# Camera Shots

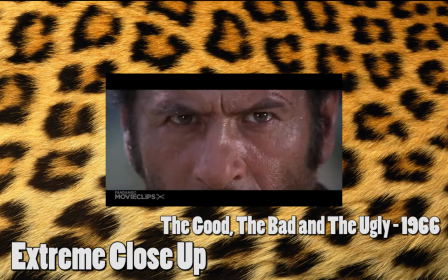[3:59]
And for the example in the film, I've used the iconic one from the film The Good, the Bad and the Ugly, where it
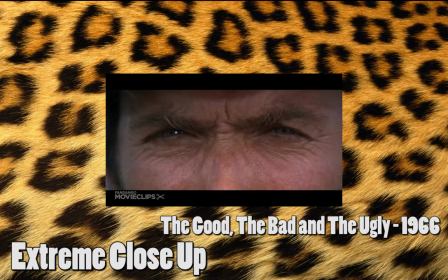[4:07]
where it's a close-up of the three man's standoff.
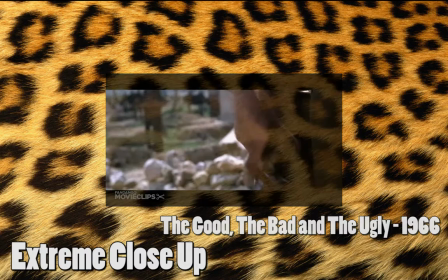[4:13]
Like I said, an extreme close-up is usually used just to show a person's
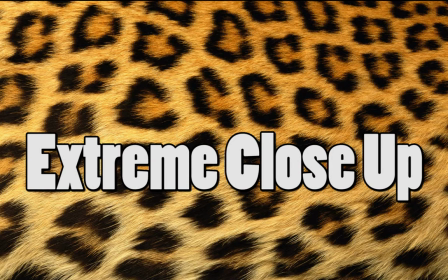[4:19]
particular emotion, probably if you show their mouth or their eyes, and it's just so the audience can get more emotion from the film.
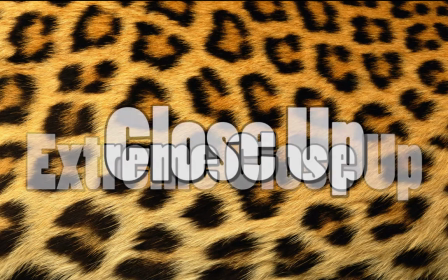[4:27]
For the close-up camera shot,
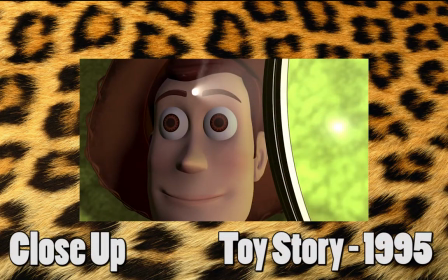[4:30]
I've used the close-up from Toy Story when Woody gets burnt by the magnifying glass on the forehead, which you can see now.
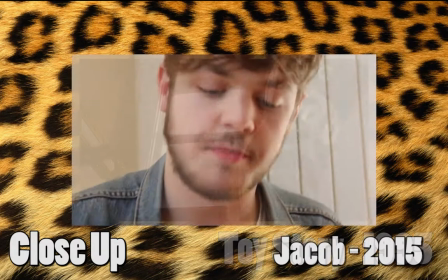[4:37]
And my close-up is again of somebody eating, just because, you know, that's what you want to see in a clip, isn't it, really?
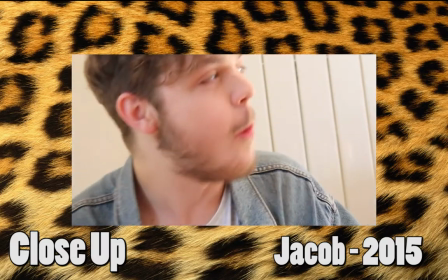[4:47]
Close-up again is basically like an extreme close-up,
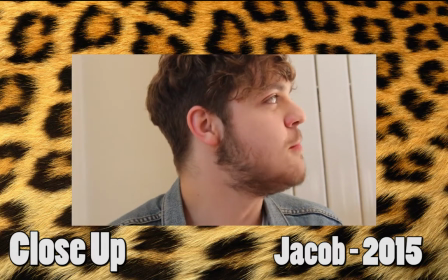[4:51]
but you don't focus on just one part of a person, you focus on, so like their whole face.
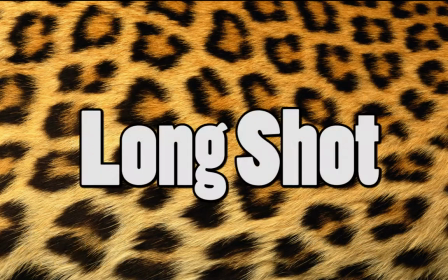[4:58]
For my long shot from a film, I've used the opening scene from 101 Dalmatians, where Pongo is judging the other dogs and the other owners.
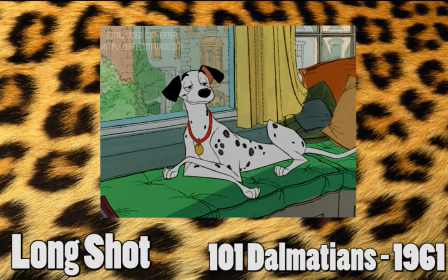[5:08]
And for my own long shot, I've basically just shown Imogen, Jacob, Joe,
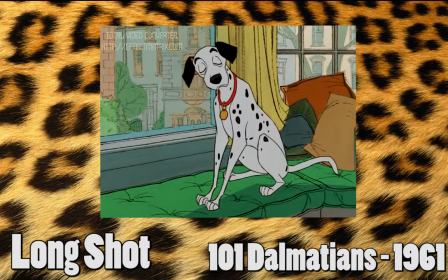[5:15]
Lewis and Jack all eating their Dominoes and the table basically.
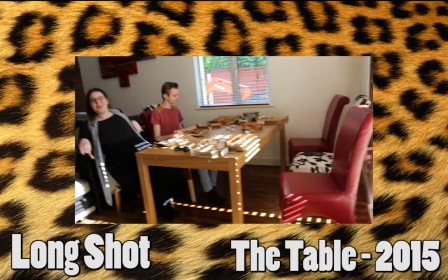[5:20]
A long shot is usually and can also be used as an establishing shot so that
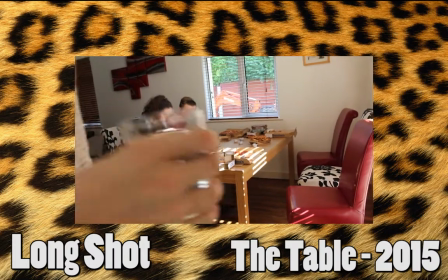[5:24]
the audience can sort of work out what's going to happen or see the location of a film.
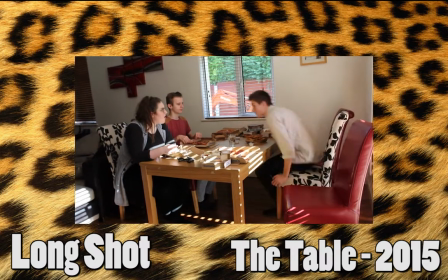[5:31]
The next shot is a medium shot,
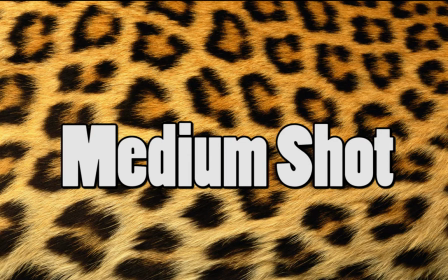[5:34]
which is usually just from the waist upwards so that the audience can sort of see what costume really a character's wearing. For this one from an actual film, I've used Mulan.
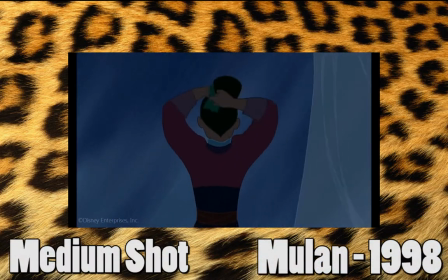[5:47]
When she becomes a warrior, it focuses a lot on the armour that she puts on the top of her body and her cutting off her hair.
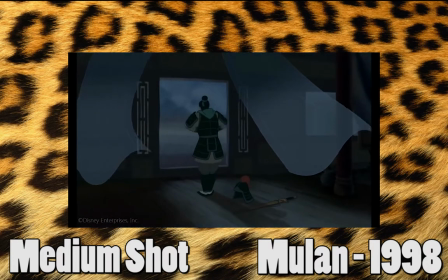[5:55]
And for the mid shot that I've made, I've basically just done Jacob,
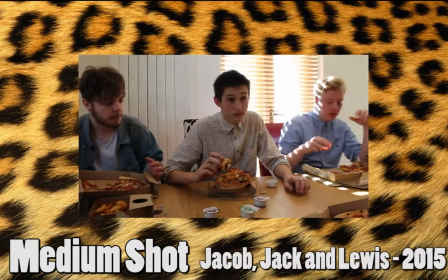[6:00]
Jack and Lewis eating, and because it's a cut off by the table, it is actually a mid shot.
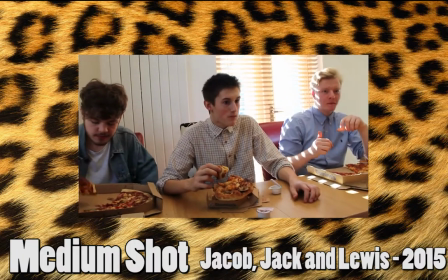[6:08]
Yeah, like I said, this shot is usually just used to show people's outfits and sometimes a conversation as well.
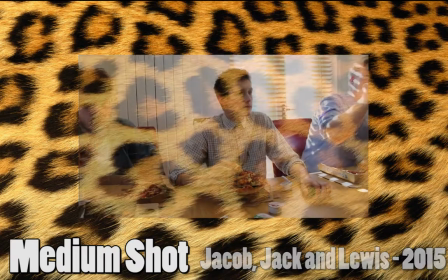[6:15]
The panning shot I've used is from The Princess and the Frog,
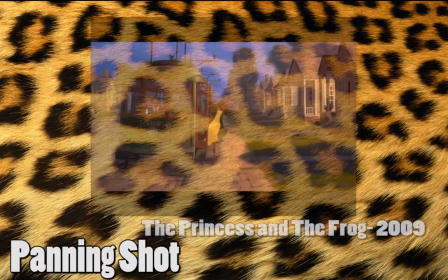[6:18]
and it's basically the opening title sequence where you can see the scene of New Orleans and what's happening in the town.
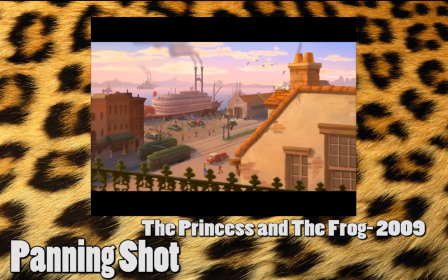[6:25]
For my own one, I've basically just done a panning scene of Lewis's lovely lounge, because what more would you want to see?
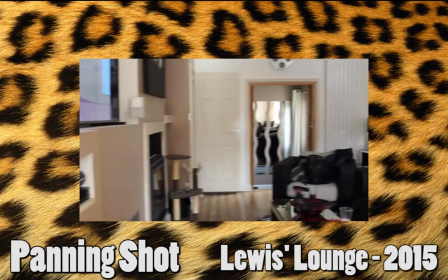[6:33]
A panning shot is, like I said, usually used so that you can see the scene of a place or what's actually happening.
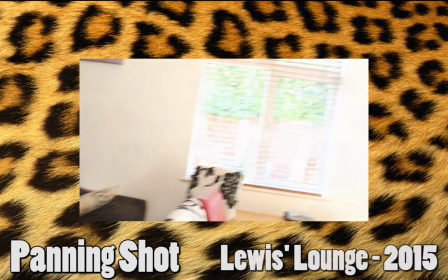[6:41]
It's a bit like a tracking shot, which is what I'm going to show you now.
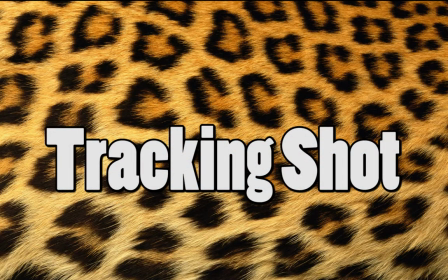[6:45]
The tracking shot that I've used is from Cars, and it's the final race between Lightning McQueen and all the other cars.
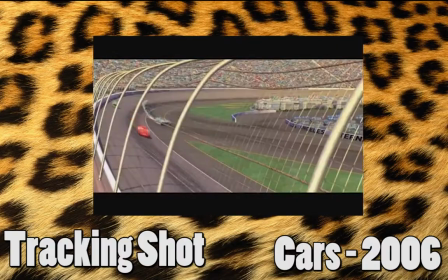[6:52]
For the tracking shot that I've done, I've basically just tracked Jack walking along a lovely little garden.
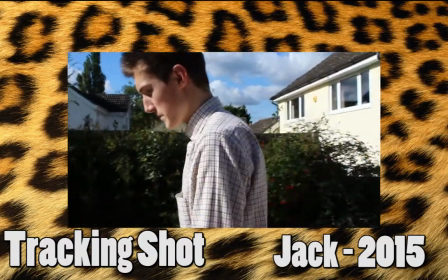[6:59]
A tracking shot is different to a panning shot. The way you can tell what one is basically a panning shot, the camera won't move, it will just pivot,
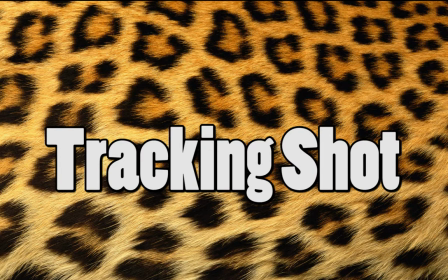[7:08]
and in a tracking shot the camera will move with a character because obviously it's tracking them.
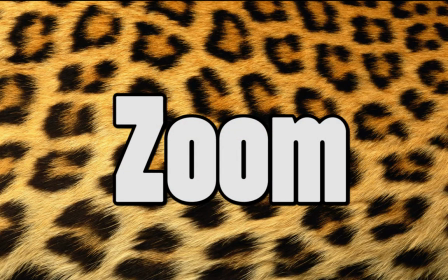[7:13]
For my zoom shot, I've used the iconic one from Goodfellas where you see Robert De Niro's character smoking and the camera basically just zooms in on his face,
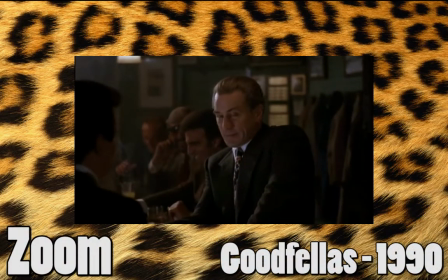[7:21]
sort of in the name, that one. And for my zoom camera shot,
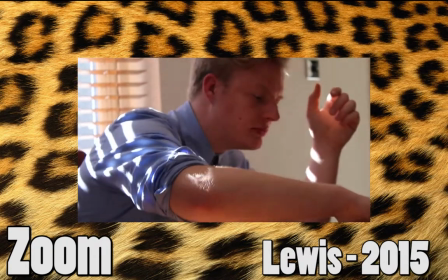[7:26]
I just zoomed in on Lewis eating pizza because it's a very glorious sight to behold upon.
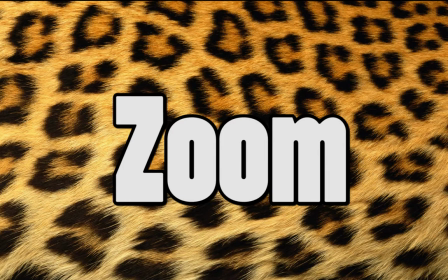[7:32]
A zoom in shot is usually used so that you can see a character's expression or emotion a lot more clearly on their face, so that the audience can sort of feel the atmosphere a lot more.
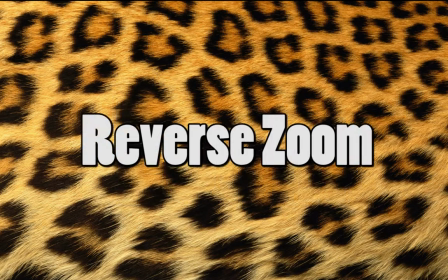[7:49]
And for my reverse zoom shot, which is sort of in the name, it basically, instead of zooming in, it will zoom out. I've used, again, another iconic scene from Jaws where they discover that there's a shark in the water.
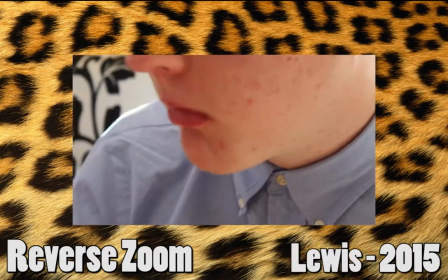[8:00]
For my reverse zoom, I just zoomed out on another person eating pizza because, like I've said, it's a glorious sight to behold yourself.
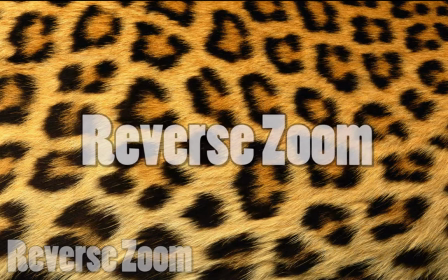[8:08]
A reverse zoom is an opposite of a zoom in and is generally used, so instead of zooming in a character's expression to get attention, you zoom out to show fear, something happening, like in Jaws.
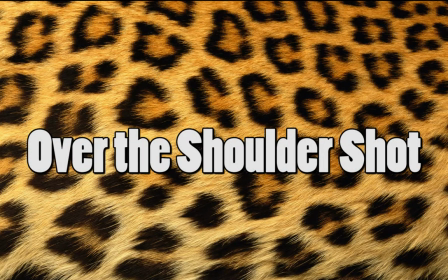[8:23]
The scene from Star Wars is my over-the-shoulder shot,
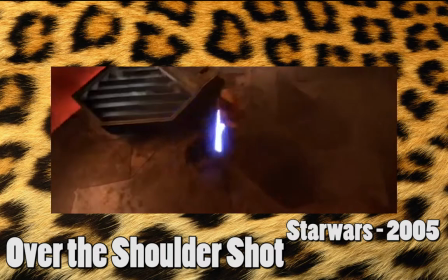[8:28]
as you get several of these either from Obi-Wan Kenobi's shoulder or from Anakin Skywalker's shoulder whilst they're actually fighting.
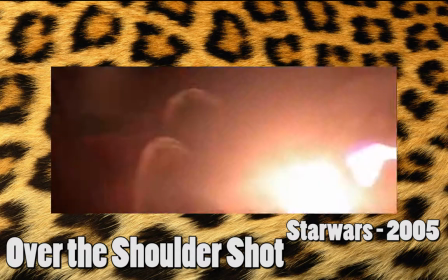[8:37]
This camera shot is usually used to make the audience feel as if they're actually in the scene and in the film.
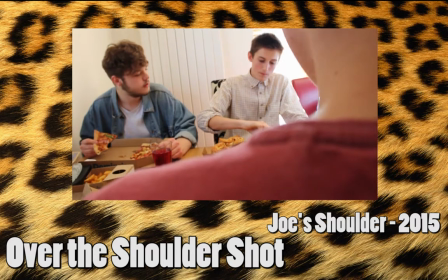[8:44]
For my over-the-shoulder shot, I basically just looked over the shoulder of Joe whilst everyone was eating pizza,
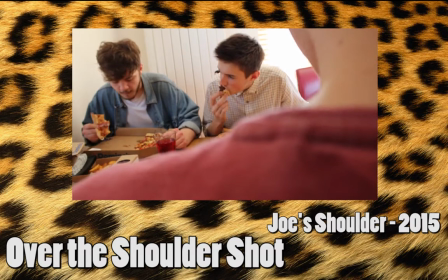[8:50]
and just so the audience can feel as if they were at a Domino's party, because who wouldn't?
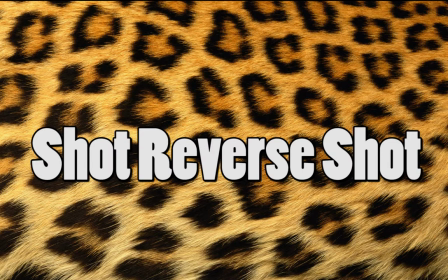[8:54]
My final camera shot is a shot reverse shot, which is usually used during a conversation of two characters or more. It's basically, in the name, you see a shot of one person over the shoulder, and then you see a shot of the next person who's talking, just so, again, the audience feel as if they are in
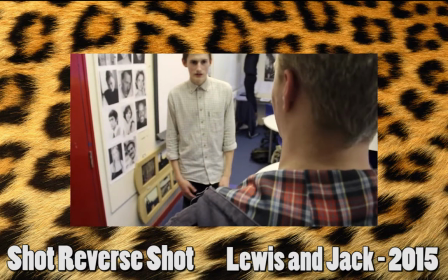[9:11]
the scene, and so they can keep track on the conversation and what's happening.
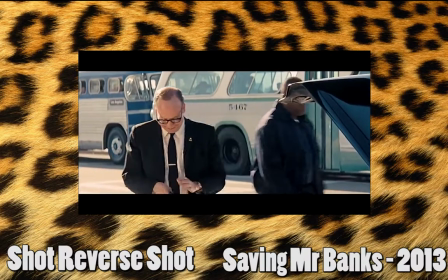[9:16]
The shot from a film that I've used is a conversation in Saving Mr. Banks between Emma
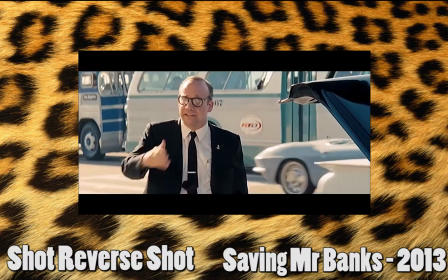[9:25]
Thompson's character and her taxi driver, and it's a scene about people having difficulties.
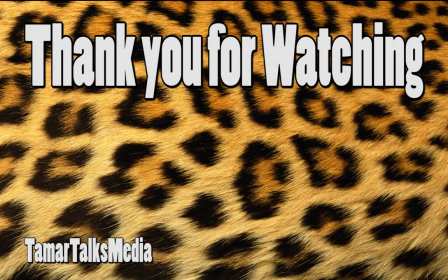[9:33]
Well, that's it for my camera shots. I will possibly use a few more in my actual final trailer, and I might even use less. But yeah, that's it for now. So thank you for watching, and until next time, I shall see you lot later. Goodbye.